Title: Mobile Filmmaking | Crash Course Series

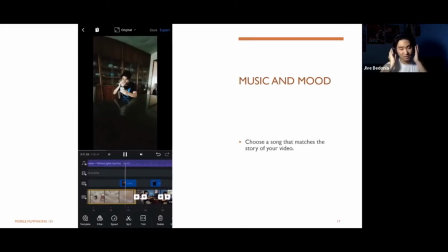12:26 I chose this song because it really shows the emotion of the video being sad, being emotional, like I can't see my friends, I can't go to work.
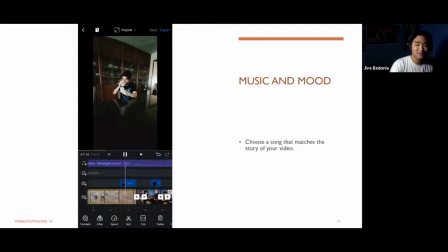12:40 So I chose that song. Lastly is coloring.
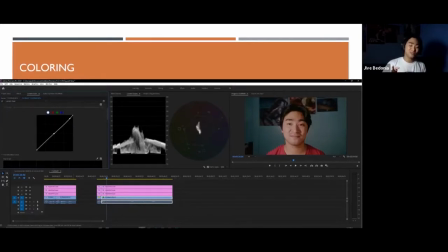12:46 This is Adobe Premiere. You want to let your color serve the story.
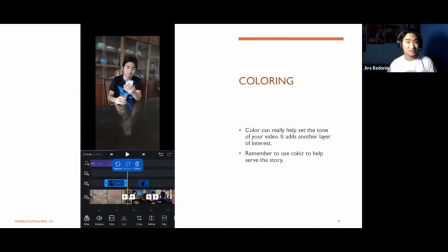12:53 Once again, guys, every story is always king. So everything you do in the video should be with the story. I'm pretty sure Dom will talk about that. Shout out to Dom. So color can help set the tone of your video, and it adds another layer of visual interest. Remember to use color that aids the story.
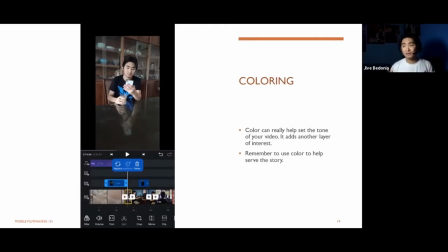13:12 Just like the music, you don't want a moody color and you don't want a moody video, a moody story, and have like pop bright colors. So usually you'll obviously want to color it right.
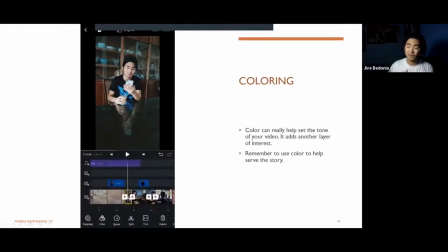13:27 So another thing about VN is that they have probably the widest selection of free filters there is.
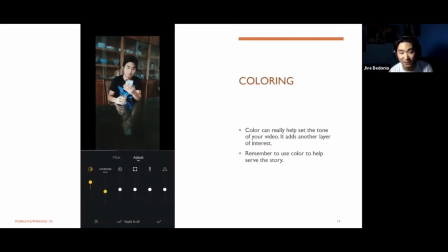13:35 These are all free, and you can adjust each clip with contrast, its saturation, white balance, exposure, like this. This clip, I was changing the white balance. Now it looks the white balance looks right. If you guys don't know what white balance is,
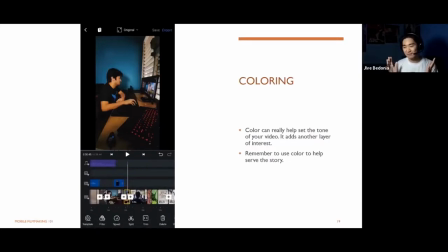13:55 it's the neutral way of basically it's like putting your colors in neutral, not too warm and not too cool. Because you saw earlier it was too warm. That's what I love about VN because they include white balance for free,
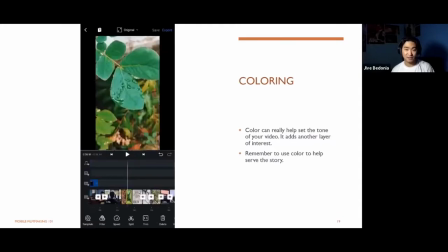14:10 which is it's pretty rare to have that for free in these free mobile editing softwares.
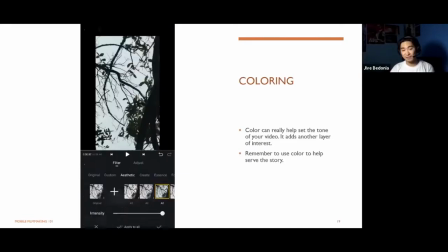14:19 Guys, if VN is not for you, I really recommend checking out other stuff. But for me, VN is the way to go.
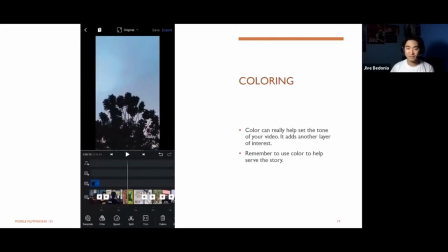14:27 So that's just me fiddling out, make sure all the colors match. So this is the before and after.
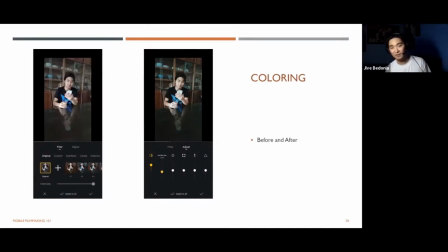14:35 As you can see, like it really sets the tone of the video. Imagine if I still use the stock colors. If you guys don't really know how to color grade, that's fine. But VN makes it so much easier for you guys so that you can all learn and practice.
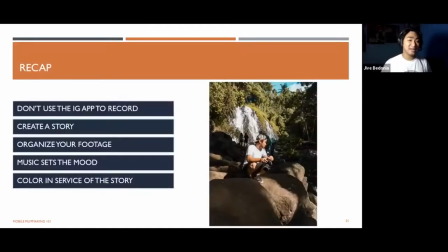14:51 There's no harm in practicing, guys. So to recap, do not use the IG app to record your stories. The stock camera app has better quality than Instagram. Next is to create a story from beginning to the middle to the end.
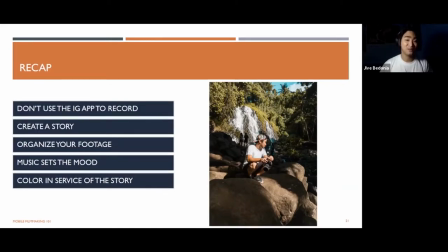15:11 And then organize your footage. And music sets the mood and color in service of your story.
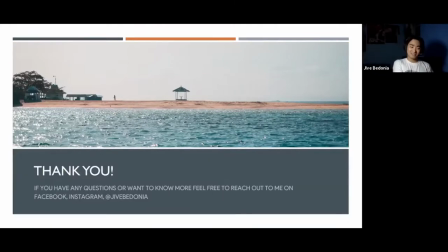15:20 Thank you guys. It's a pretty short lesson. Thank you so much. Again, guys, thank you for attending the Crash Course series.
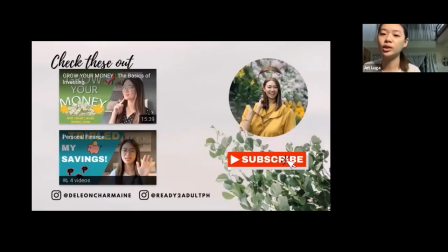15:29 If you don't know, Ready to Adult PH is actually a YouTube channel about personal finance, entrepreneurship, and other adulting how-tos. So you can check out my videos on YouTube. You can subscribe to my channel. And yeah, that's the class for tonight, guys.